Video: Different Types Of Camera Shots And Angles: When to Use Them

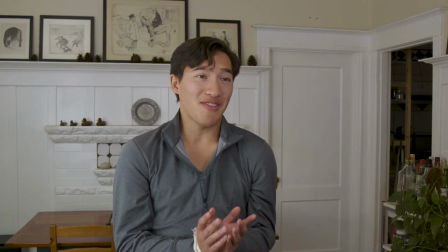You can shoot 2 people having a conversation without an over the shoulder, but notice how it changes the dynamic of the shot.
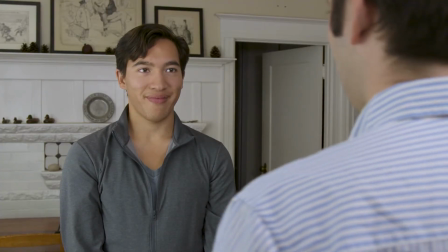It makes it feel a bit more intimate versus disconnected. Eye height.
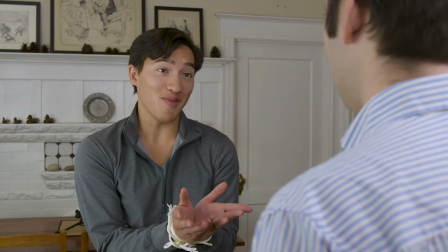This whole time we've been shooting with the camera at roughly eye height. It feels like an observer.
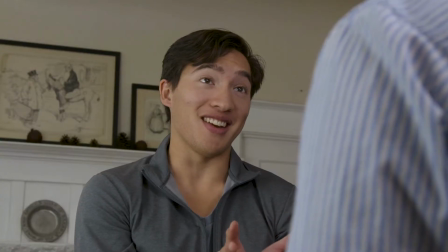It's a height that is neutral. But if we lower the camera below their eye height, it gives a different feel.
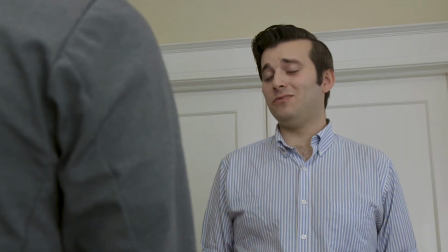One of slight unease, and in this case, who's in power or not. How about one person seated, the other standing?
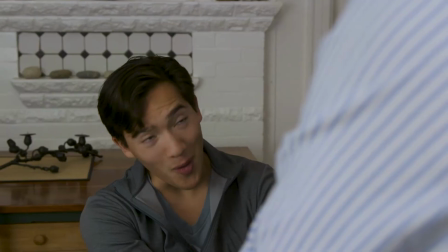2 different eye heights. If we split the difference with a height in between, somewhat neutral.
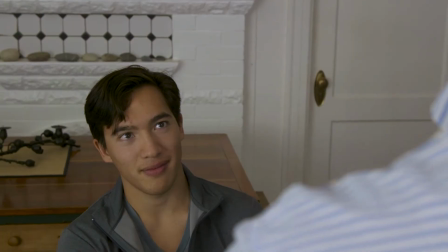But set for the eye height for each person, a bit more dramatic.
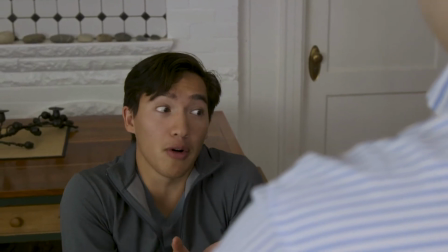One is being looked down upon, the other looked up at.
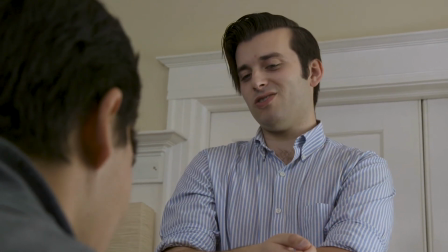One seems less dominant, the other more. Another term we use, and it's not an actual shot, but we talk about it like it is the reverse shot.
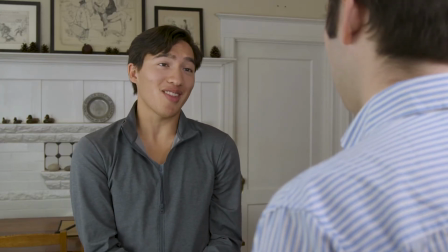If we have two people speaking in a conversation, once we get one person's coverage, we want to turn,
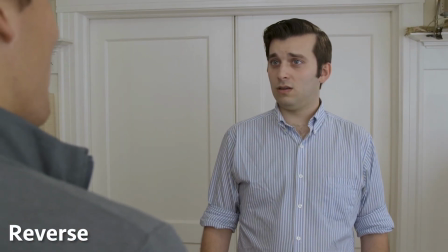that is, to do the reverse of that shot of the other person. Also, it's kind of a big deal because it now means a whole new setup. If I'm doing one setup on one person, for the most part my lighting is set and I'm just either zooming in or pushing the camera in for those other shots and coverage I need of that person. The reverse means that I may need to reverse all of my lights, which is what we had to do for this shot.
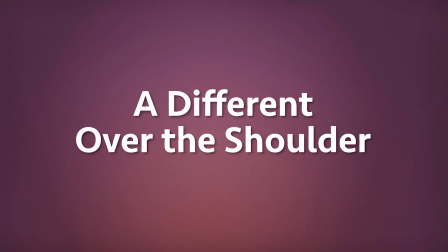A different type of over the shoulder. But what if they aren't facing each other in the conversation?
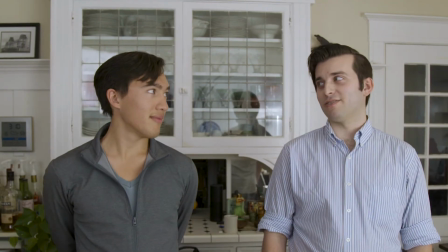What if they're side by side referring to someone or something off screen?
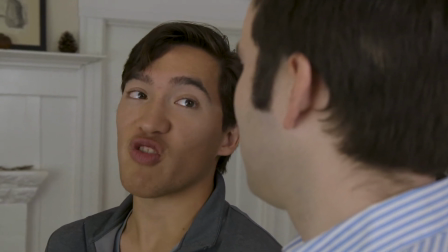One obvious setup would be to shoot a different type of over the shoulder from the front, going back and forth.
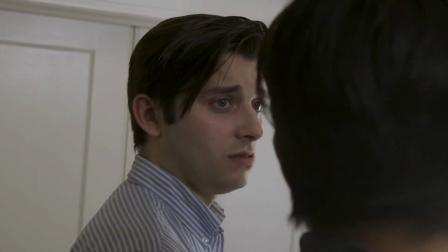But we could also move the camera behind them. Now this is an interesting shot.
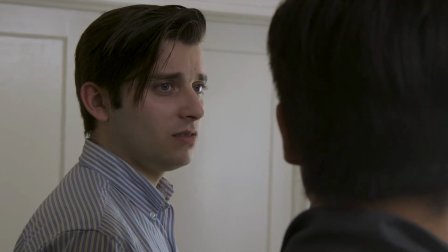They're facing each other, talking, but their bodies are clearly directed off screen at something or someone.
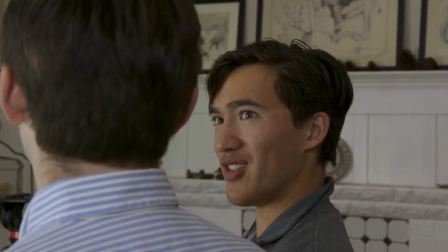It gives the feeling that their heads will snap back to what they're facing at any moment.
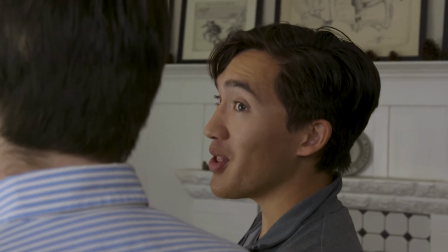It has potential energy brewing, like a spring, reminding us there's something off screen.
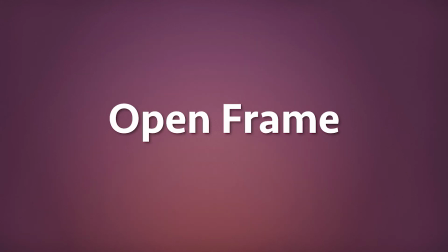An open frame. What if we don't have another person in the scene? What now?
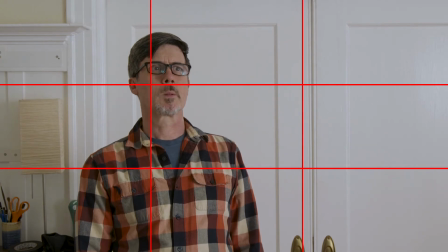Well, we have the standard 1/3 rule. That's helpful. But what if we move the person over in the frame?
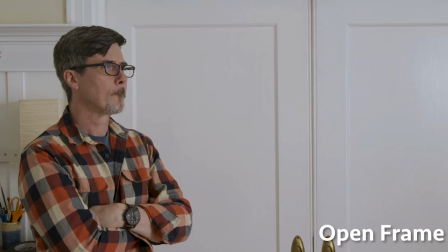If the frame in front of them is open, it has potential. Will they move into it?
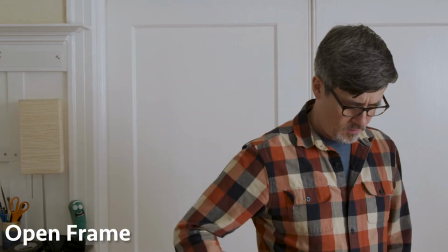Will someone else? If it's behind them or to the side, it can feel menacing.
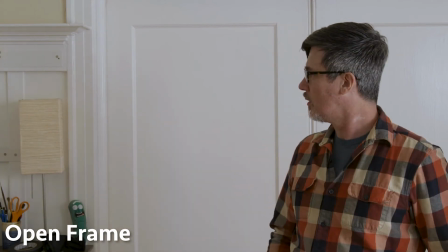Will someone sneak up? A great use of this was in the first Alien film.
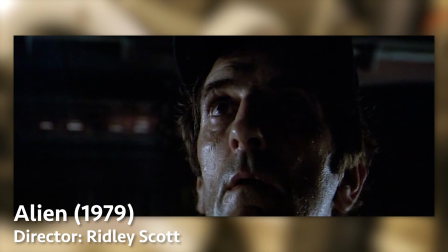Harry Dean Stanton's character was sent to find the cat that ran off.
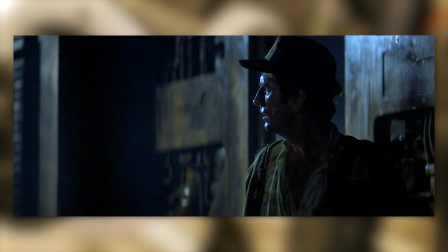As he wanders slowly through the ship, he's framed with an open area behind him into the side.
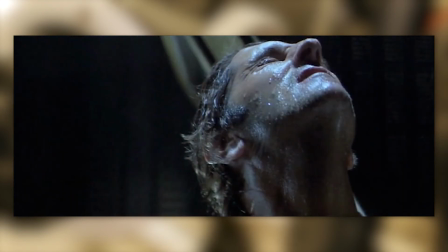This is 1979, after a solid decade of horror and splatter movies training us to expect the killer/monster to fill that frame.
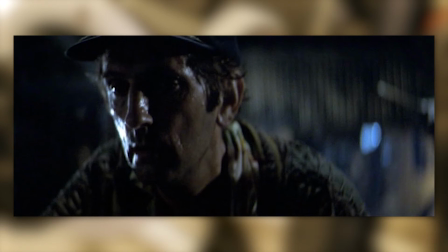We look at it expecting something to pounce into at any moment. It's like it's framed for it, ready and waiting.
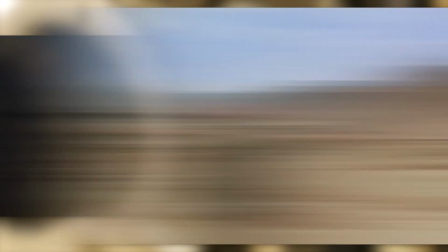When will it show up? Sometimes that open frame can mean something else.
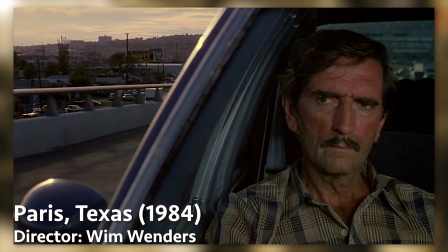Here's a great example from another awesome film Stanton was in, Paris, Texas by Wim Wenders.
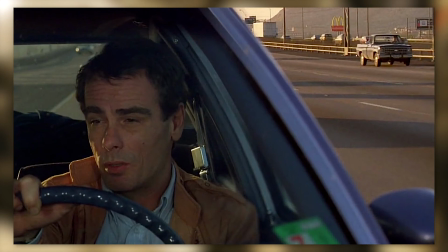While he's a passenger in a car with Dean Stockwell,
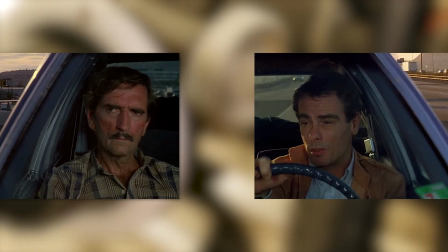the normal car hood mount shot that would normally look directly into the windshield is shifted off to the side.
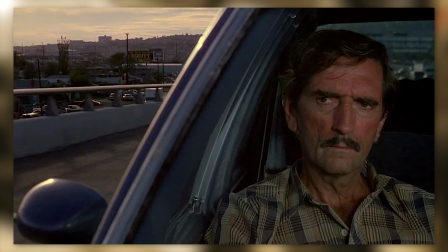The edge of the windshield splits the frame. The character is on one side, the outside world on the other.
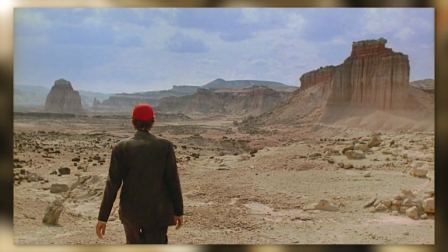There are many great shots in this film.
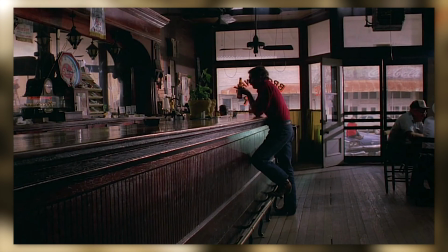Heck, the whole film is a visual representation of characters set adrift from their memories and the immediate world around them.
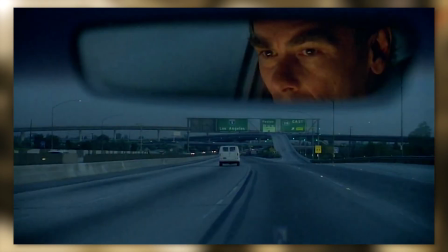Windows, mirrors, and the frame split and divide them from each other. So knowing the types of framing shots is important as you communicate what you want, but also knowing when you choose them based on your perspective, on your viewpoint of the script, is equally, if not more, important.